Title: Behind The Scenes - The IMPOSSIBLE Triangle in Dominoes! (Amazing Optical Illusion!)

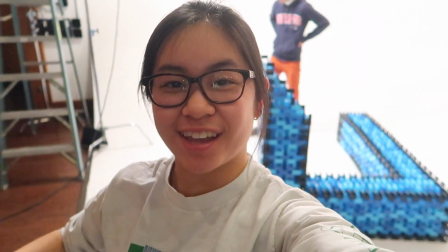[0:19]
Welcome to the H5 Domino community. This is the channel for Domino fans to come together and talk about Dominoes and share our love for it and learn.
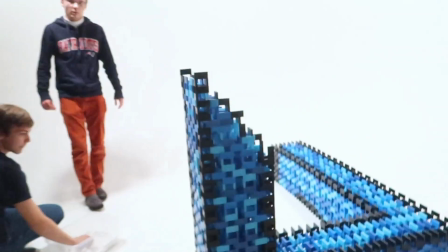[0:27]
And this is the impossible triangle that we have built.
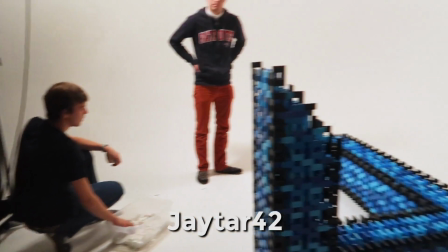[0:31]
This is a project by Jack of All Spades 98, JTAR 42, and ND Domino back there.
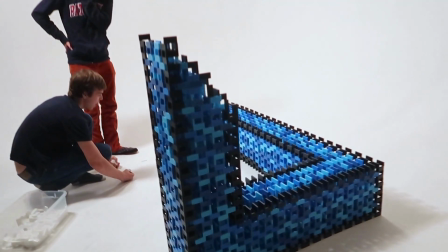[0:39]
And they're gonna talk about how they created this, the thought process, and some of the challenges that they had while building the structure. So enjoy. So the space behind me is a so-called infinity wall. So you can see that there are like no corners.
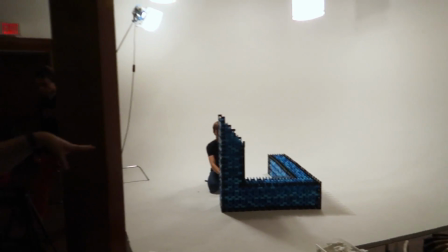[0:52]
It looks like the white is infinite, and which also really helps with the illusion because you don't see any corners.
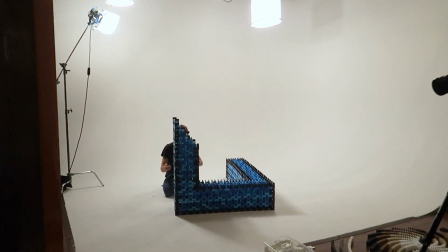[0:59]
Yeah, so the floor kind of just goes on forever, and we'll get a really nice professional like photo shoot background with it.
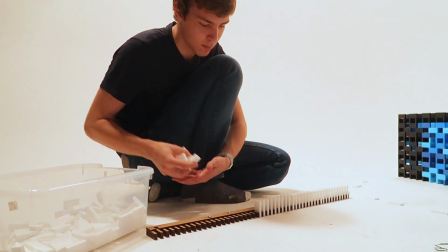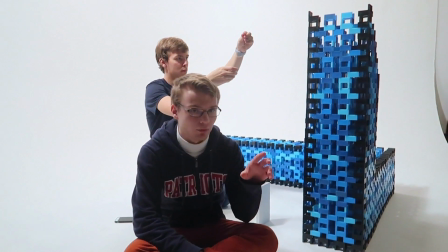[1:12]
So how did this project happen? So originally the idea had just been written in the ideas document as optical illusion in Dominoes,
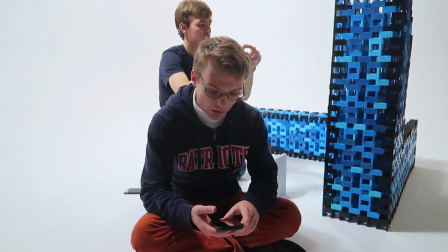[1:20]
and the first thing that I thought of was something called an impossible triangle or penrose triangle.
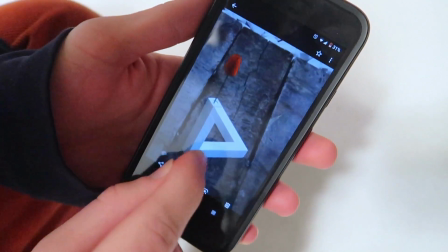[1:26]
You have basically what looks like a part that comes down and then across and then backwards, but then somehow connects back up to the point at the top again.
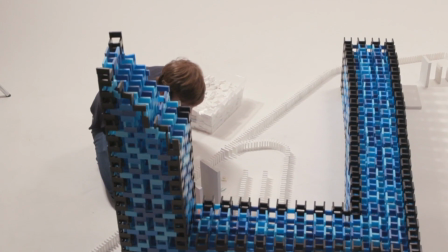[1:35]
So it looks like a structure that really couldn't exist in real life, but the way that it is actually put together is with a shape that looks like this.
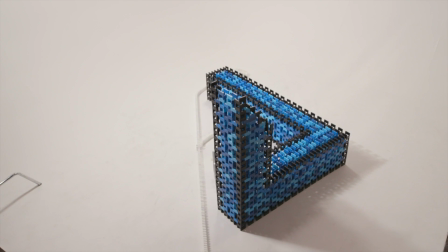[1:43]
If you put the camera at a very specific angle, this part at the top lines up with the part here at the bottom,
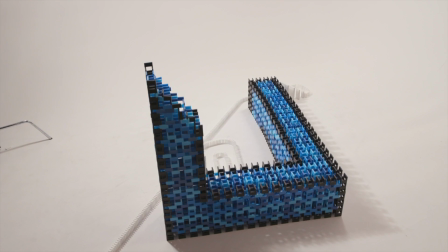[1:49]
and they kind of fit together, not in real life, but through camera trickery.
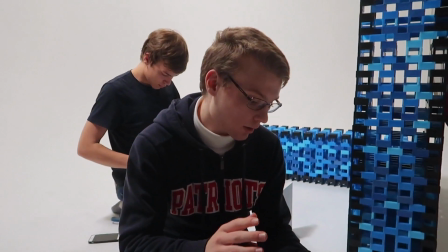[1:54]
And I thought that it would be really cool if we could simulate that same effect with a domino structure and make a shape very similar to this.
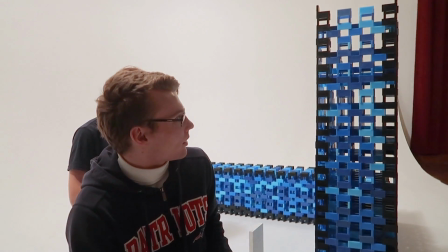[2:01]
I guess it was exactly as hard as I expected because we had to figure out how to compensate for perspective issues,
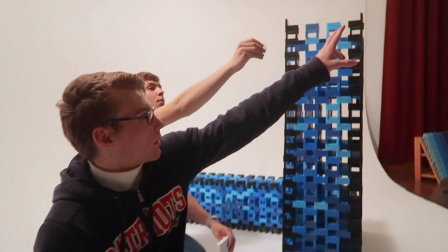[2:06]
because obviously based on where the camera is, this side is a lot closer to the camera than the far back corner.
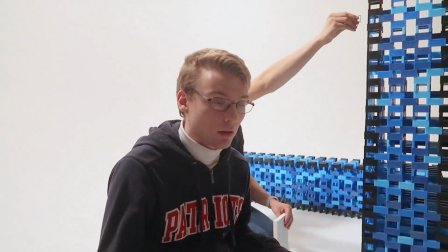[2:13]
So even though it may look like each of the sides of the triangle are equal, in reality this height is far,
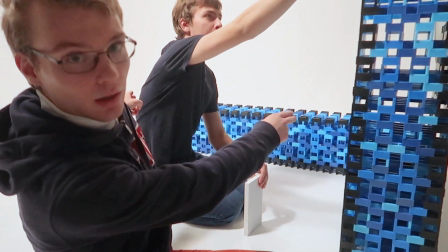[2:21]
far shorter than the width at the very back because that part is so much further away from the camera.
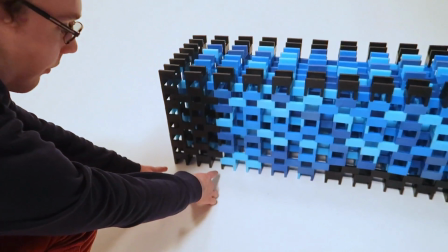[2:26]
This is 5 layers deep.
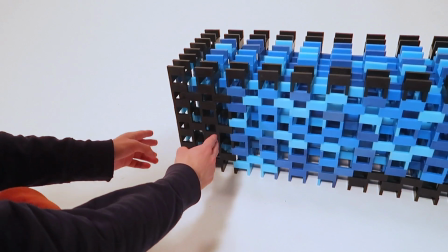[2:28]
So this whole black border, what looks like the edge of the structure, is 5 layers, whereas here it's only one.
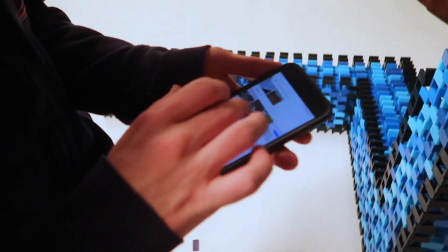[2:35]
Or I guess 2 if you count it by domino. When you look at the actual photo of our structure, that difference really goes away.
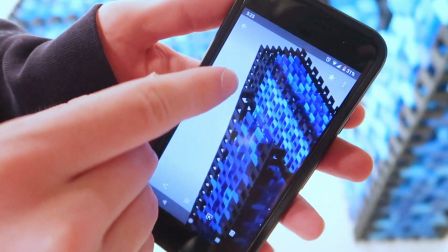[2:43]
So this 5 difference lines perfectly up with the 2 dominoes, and it looks like the same thickness.
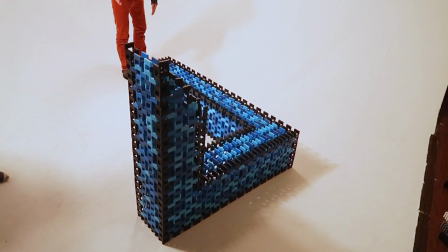[2:49]
And we had a lot of issues like that where we had to compensate for perspective. It turned out as good as I could have hoped for, which I didn't expect to happen.
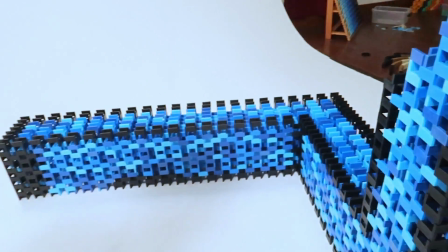[2:57]
So I'm extremely happy that my idea worked out, just especially because I really had a lot of high hopes and it lived up to my expectations.
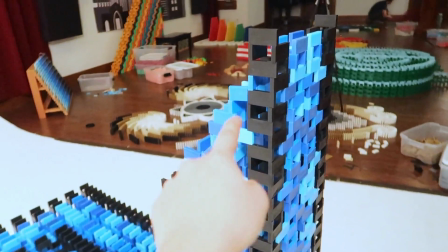[3:05]
And I see here we had to make a weird angle with the cube technique. Yes, right.
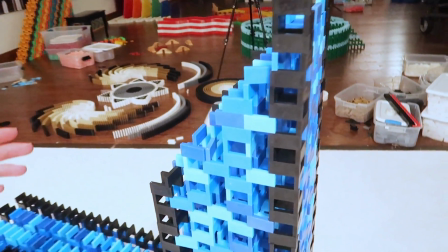[3:10]
So we broke the pattern a significant amount. What happens is when you make a diagonal slope in the cube technique, it's at a more 45-degree angle. Since it's a triangle, 3 points of a circle, those are at 30-degree angles or 60-degree angles.
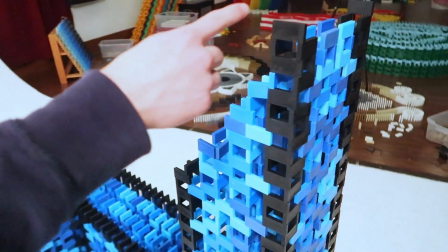[3:25]
This angle here has to be closer to 30 and not 45. I see.
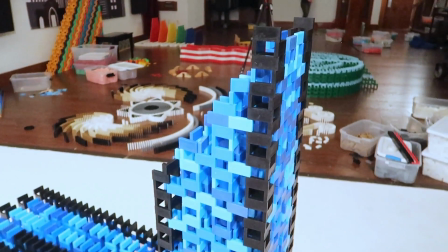[3:29]
It means that this has to be a lot steeper, and there really isn't a good way to make a 30-degree angle remaining in the normal cube pattern.
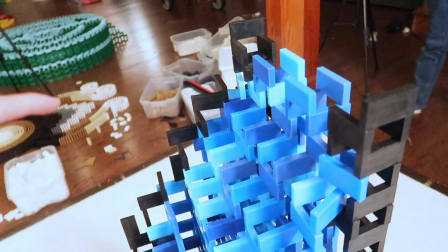[3:37]
Plus, these black dominoes over here are also supposed to line up with the back edge, so we added those on just to kind of fine-tune the point.
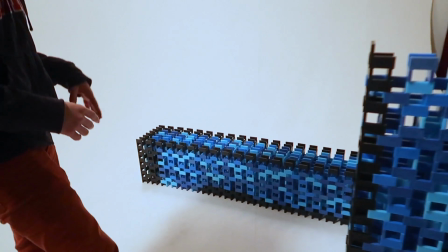[3:45]
We kind of adjusted the differences here, changed some things here, took stuff away, kept adjusting where the camera had to be, lowering it, moving it to the right, then turning down the color so that it'll blend better. All sorts of very minor adjustments to get the illusion to work perfectly. And only for one very specific camera angle will it actually work. But it's totally worth it because it creates one of the most peculiar pictures that you can imagine.
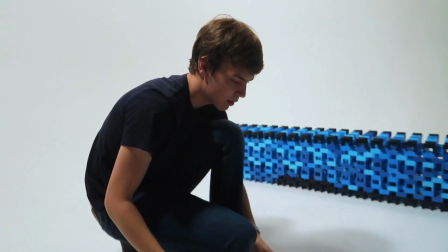[4:10]
All right, Jonathan, what are you doing over here? I'm cutting the string for connecting the hooks.
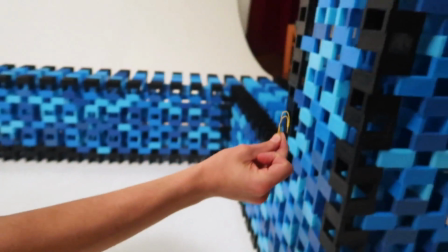[4:14]
Basically, they're just bent paper clips and we're hooking them over a domino and then pulling that domino with a string from the small to large.
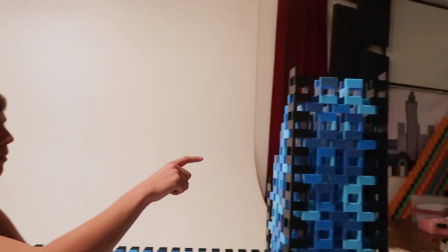[4:22]
Which one are we gonna pull out? Where's that gonna go? Probably this one or this one.